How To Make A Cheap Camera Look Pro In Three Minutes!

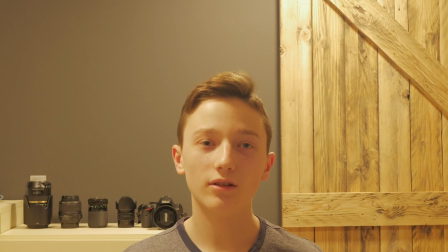0:00 What's up guys, my name is Dalan and as you can see the video and the audio quality is really bad. I did a lot of mistakes, for example the ISO is really high,
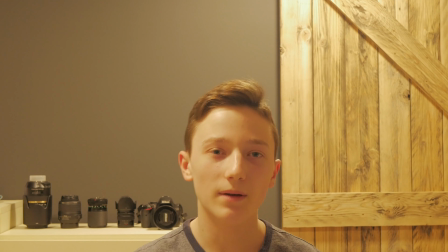0:09 the aperture is way too close, the wide balance is bad and I'm using only the room's lights. The audio is bad because I use a built-in microphone and almost all of the cameras has a really bad built-in microphone, so this is why the audio sounds this. And in this video I want to show you how to make from this video to this. So the first step that you should do is buy a cheap microphone. I use a Tashcam D-R05, which is not too expensive, but this is not the cheapest microphone that you can buy. You should set the input level really low, so it's going to be sounds like a studio microphone. Okay, I've just set the microphone. The second thing that you should do is set your camera. Set your aperture to the biggie that you can, on this lens it's going to be 1.7, I set the ISO to the lowest, and after that you will see it's a lot better.
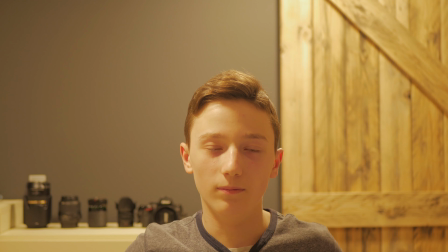1:07 So as you can see, the background is blurred a little, but my face is sharp, and as you can see my face is really yellow and the background is really yellow, because you didn't set the white balance. On most of the cameras you can set the white balance really easily, you just need something which is white and you should take a photo of it and the camera set the white balance really good.
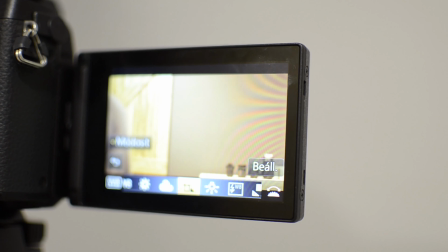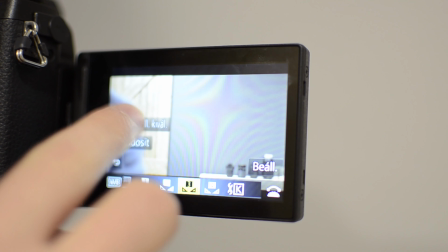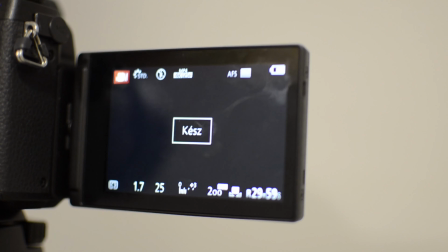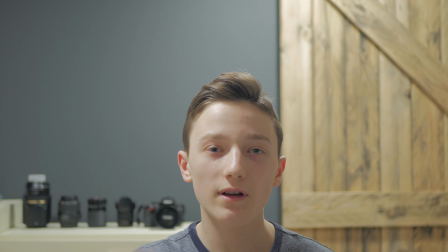1:48 As you can see the white balance is good now, my face and the background is not yellow, this is the correct color. The last thing that you should do is buy some lights, turn off your room's lights and I will show you how to set your lights.
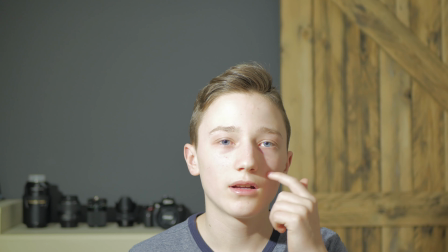2:05 Okay, I have just started the key light and there is a triangle which makes the video looks more cinematic.
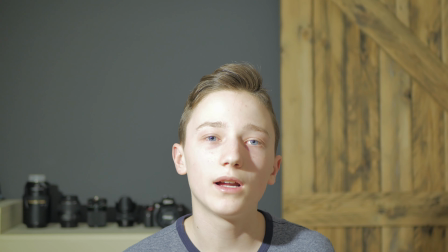2:10 The only thing that I have to do now to set a fill light or a rim light to make a contrast between the background and me.
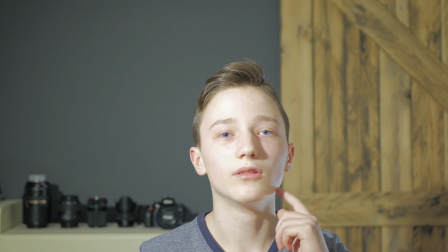2:19 Okay, so as you can see there is a little light around my face.
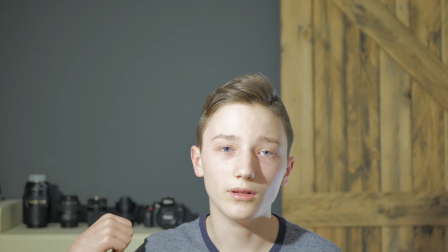2:23 Okay, now I add some lights behind the lenses and the camera because it also makes the video looks better. and the last thing that you can do is
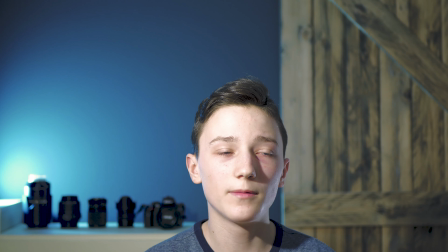2:34 add some color grade because it helps the color looks better more saturated or less saturated that's it how you can make a cheap camera looks professional